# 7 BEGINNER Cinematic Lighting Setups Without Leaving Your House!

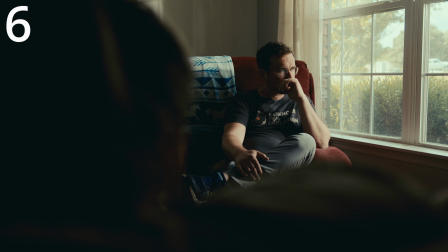(4:09)
And plus, you don't have to worry about navigating around lights. You can use the whole living room to use for whatever filming you need.
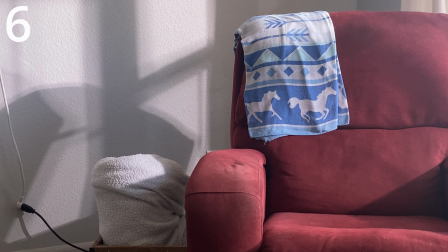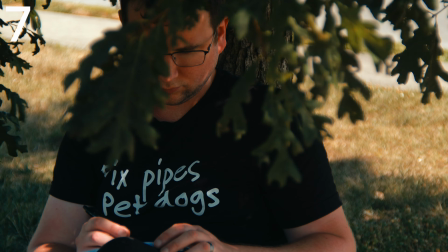(4:23)
Here's how you can create cinematic video right in your front yard. As you can see, we live in the middle of the United States.
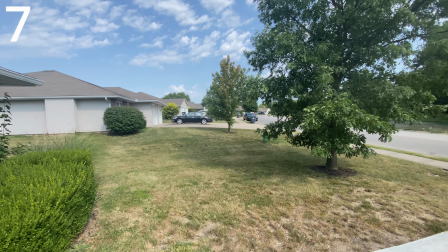(4:29)
No mountains, no jungles, no oceans, deserts, or anything like that.
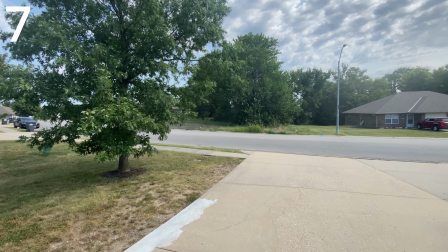(4:34)
So we need to do a few things to create a cinematic look, and one of those is creating depth.
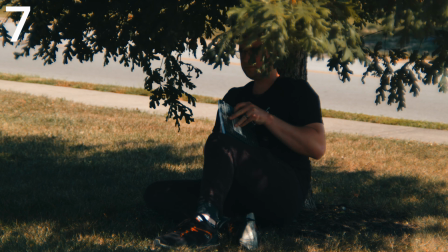(4:39)
And we also need to find where the light is. we're gonna look underneath this tree.
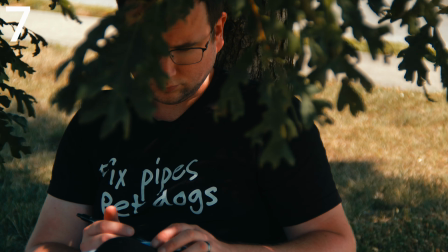(4:45)
As you can see, there's shadow there. That's gonna help us get a nice even exposure.
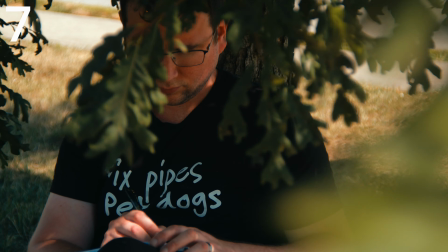(4:49)
The leaves will act as foreground and background elements, giving it quite a bit of depth to the shot.
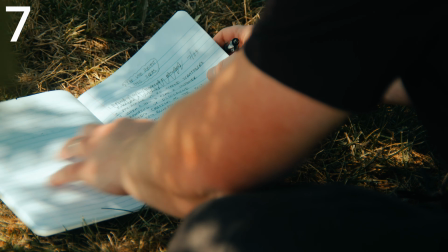(4:56)
And then in the second shot, we're able to get some cool lighting patterns from the sun coming through the trees onto my notebook.
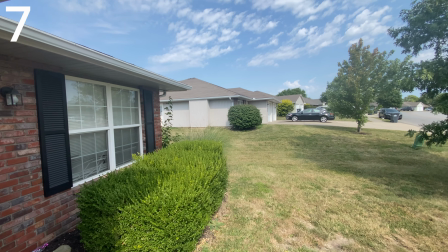(5:02)
And that's how you can create some cinematic images right in your own front yard.